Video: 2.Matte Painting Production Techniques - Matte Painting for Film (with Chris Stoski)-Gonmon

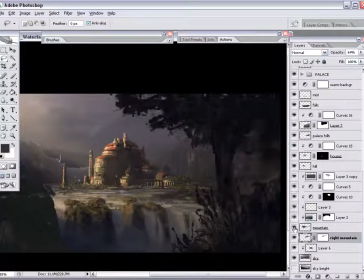(32:57)
It's really a matter of just playing around with it in relationship to everything else.
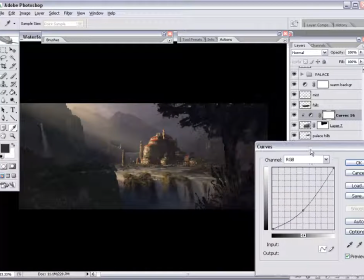(33:01)
One of the challenges is, of course, since everything is in flux, it's hard to get grounded. It's good if you have one element, like a plate,
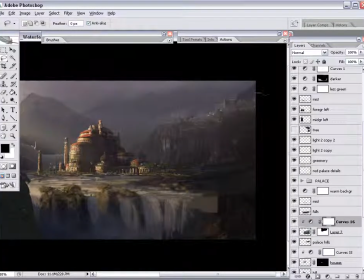(33:13)
in which to tie all of your lighting to and all of your atmosphere and all that. When you don't have anything like a plate and you're creating everything from scratch, as I am with this matte painting,
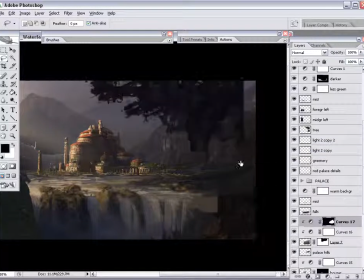(33:27)
it makes it a little more challenging to achieve that photorealistic effect.
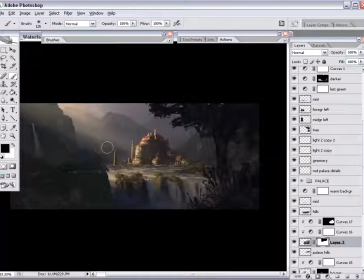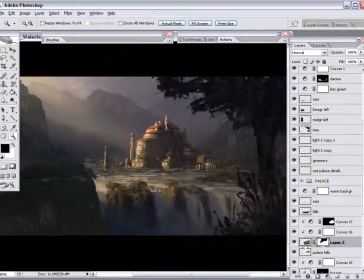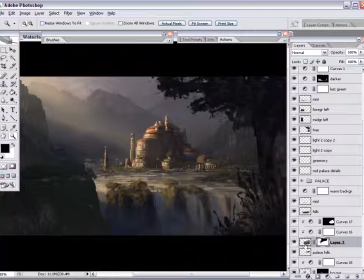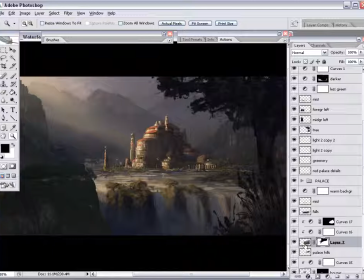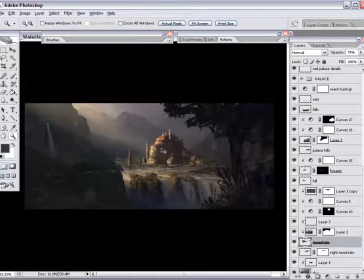(34:12)
The mountain in the background there, I'm not completely satisfied with the way it's sitting. Overall, the mountain just feels like it's a large rocky mountain, and
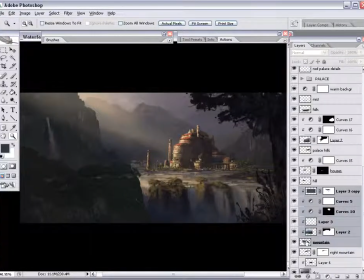(34:27)
at this point in time I'm a little uncertain as to how I want to solve its issue of scale. Rock can be a tough thing, at this distance, when the scale of trees
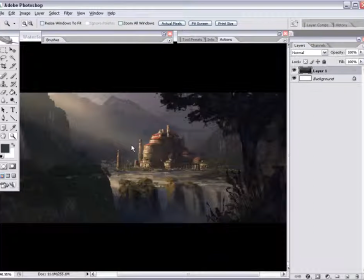(34:42)
isn't totally obvious. The texture in the rock doesn't necessarily tell us how far away it should be.
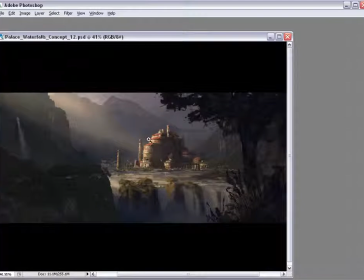(34:50)
So you have to take some artistic license and just try and figure out where it sits well, where it will end up being the best place.
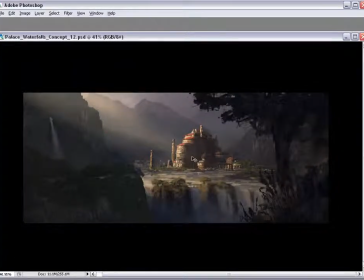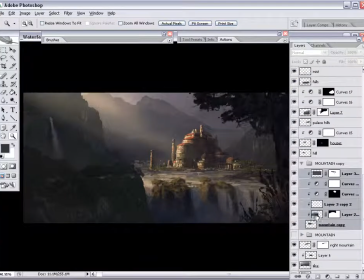(35:09)
Compositionally too, I don't want the very tallest towers on the palace to coincide with the lines on that mountain. So I'm trying to scoot the mountain around a little bit
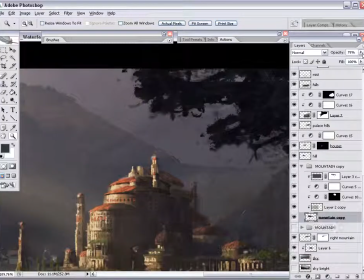(35:24)
and keep its massing from touching intersecting parts of the palace,
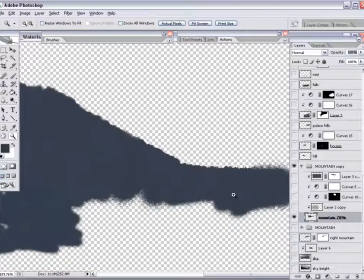(35:29)
and as well I don't want the tallest peak of the mountain to be touching the top of frame and all that stuff.
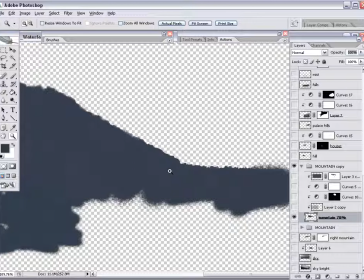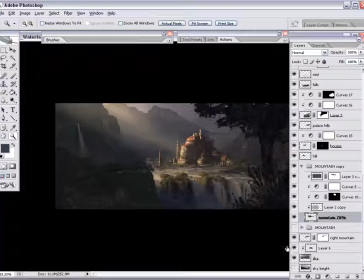(35:55)
Could be the foot of the mountain, kind of turning into some smaller hills back there, painted on its own layer.
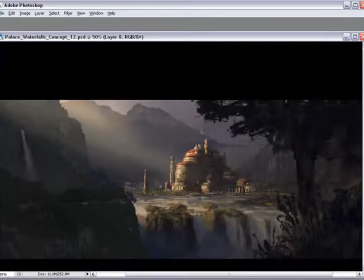(36:04)
And ultimately, even if I paint something too dark, the nice thing about painting it a bit too dark is that you can just go in and take that layer and again give it some transparency,
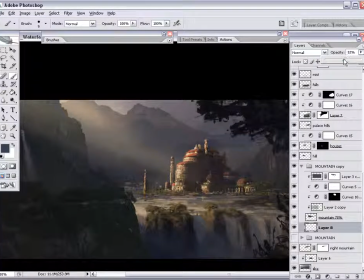(36:17)
and it'll fade back into the element behind it.
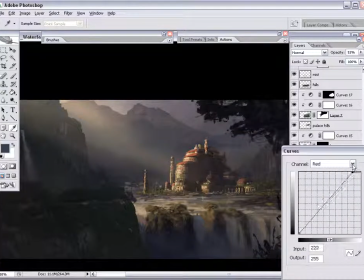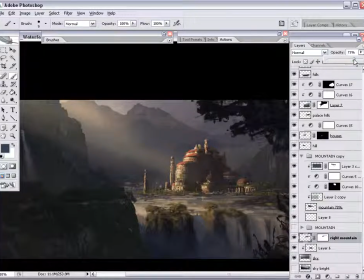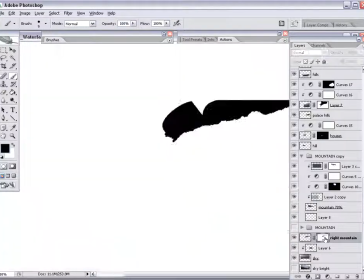(36:31)
Overall, I just want to get a sense of layering back in there,
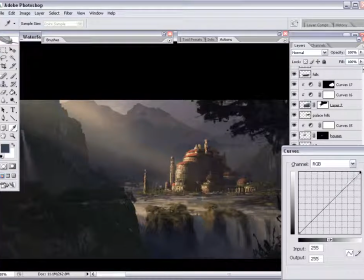(36:36)
try and make it complex enough so that it looks like there's several hills and mountains that are building upwards.
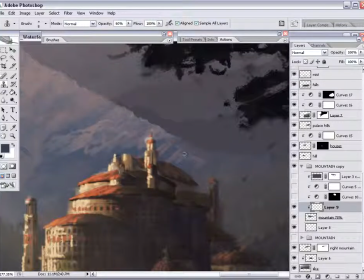(36:55)
Just want to even out some of the coloration down here at the bottom. It seemed like the dark values started a little too sharply, so if I brought some of that lighter pink color down,
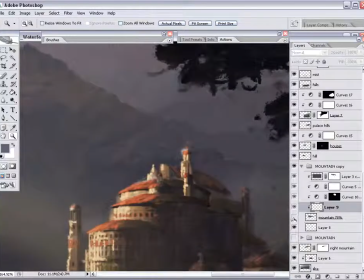(37:09)
it would kind of feel like some rock is down there, as well as there's like a little dapple of light on it, but not a whole lot of light.
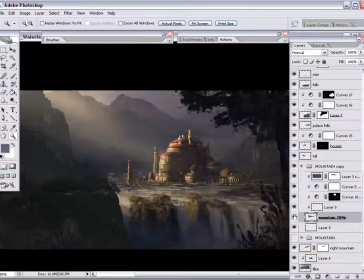(37:21)
Just as long as there's some detail as opposed to a flat color for now. Later on, this is something that you can come back repeatedly and touch up.
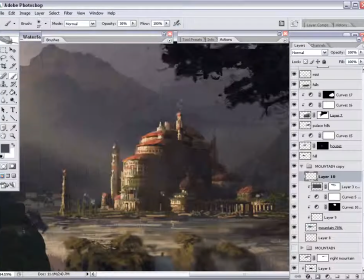(37:33)
One of the ways I like to work on the matte paintings is to bring everything up quality-wise in a consistent level.
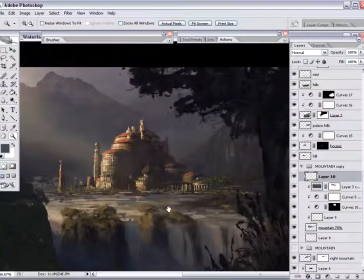(37:46)
Often it's important to make sure that you don't just focus on one part of
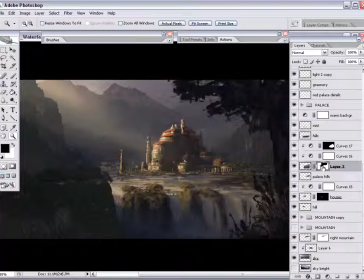(37:52)
the matte painting and make it ultra realistic and kind of run out of time and not have time to address significant portions of the rest of the painting.
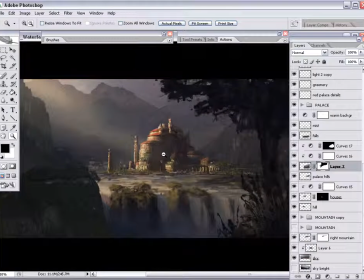(38:03)
So that's one reason why I do try and bring each piece of the matte painting up a certain amount,
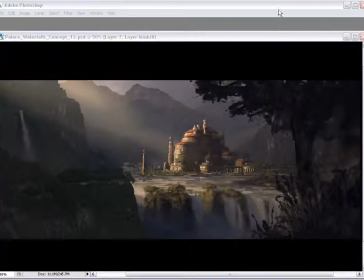(38:11)
like to a certain level before finishing it, and doing that all over the matte painting,
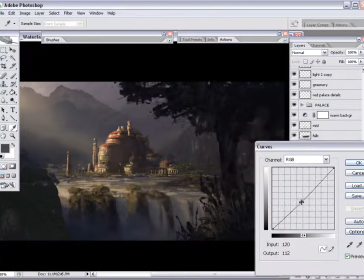(38:20)
and then making another pass and then another pass, trying to finalize its detailing.
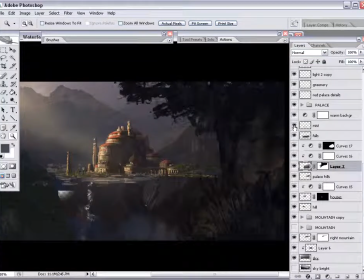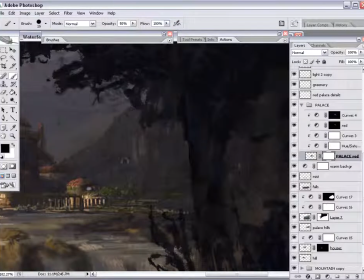(38:34)
I want to try and get a little bit of haze back in here over top of this rock cliff. I don't want it to feel like it's too close to the palace there.
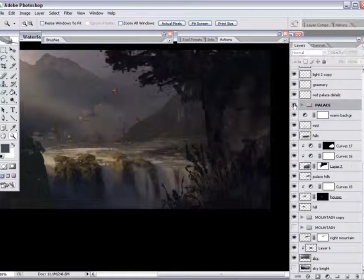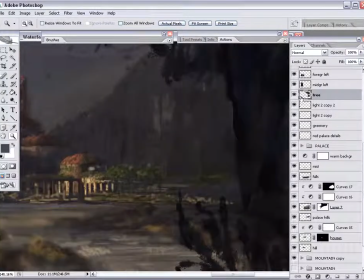I'm just going in here and cleaning up some of the pixels on this tree layer.
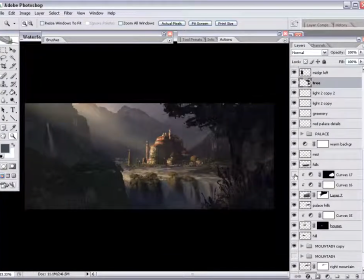(39:12)
Because I went and sketched that foreground tree so quickly doing the concept art, there's a little bit of pixel bleed, just junk that was over top of the final matte painting rock cliff over there behind the palace,
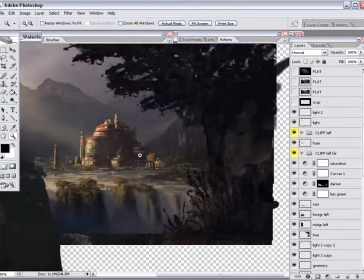(39:28)
and it was kind of distracting. Wasn't allowing me to see what was actually there.
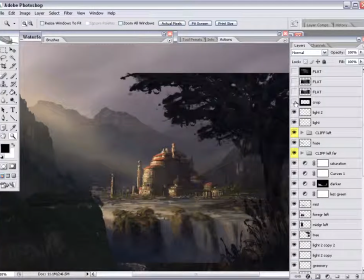(39:36)
Since that foreground tree isn't going to be in the final, I wanted to just clean it up and make sure what I was seeing is in fact
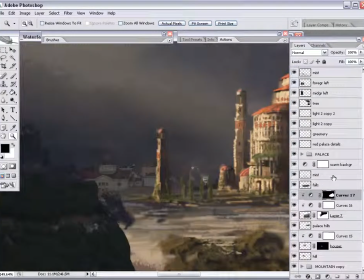(39:43)
final pixels and not concept art pixels.
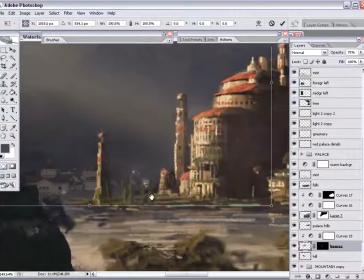(39:49)
So as I said earlier, I keep going back to elements, elements that I didn't think were sitting in there quite right after 5-10 minutes.
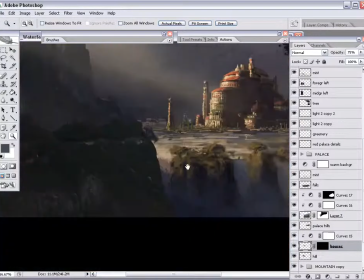(40:00)
I go back and revisit them.
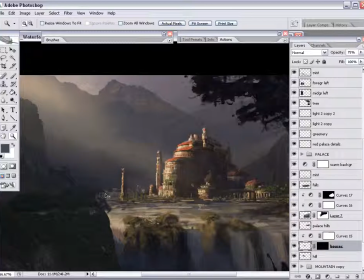(40:01)
Sometimes you revisit them a few days later, sometimes even a few weeks, and just try and get them to work out well. As you work with a painting, I think any artist has
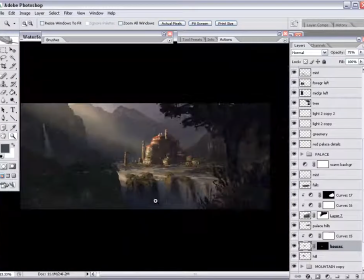(40:15)
the inability to see their own paintings with fresh eyes. As time goes on, you start to develop that ability to see your paintings with fresh eyes,
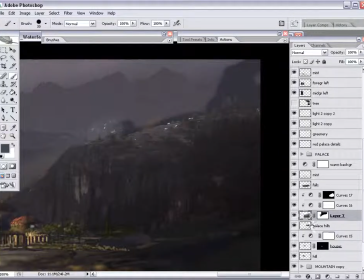(40:26)
but I don't think any of us ever really get to the point where we can have as fresh eyes as we would like. You don't ever really get that kind of third-party kind of point of view when you've done the painting yourself.
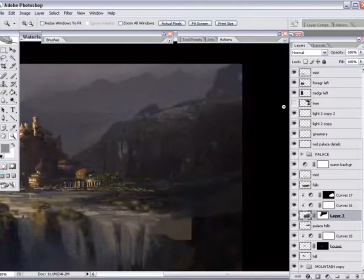(40:44)
So what usually helps is to take a few hours or a few days away from parts of the painting, or away from the painting completely.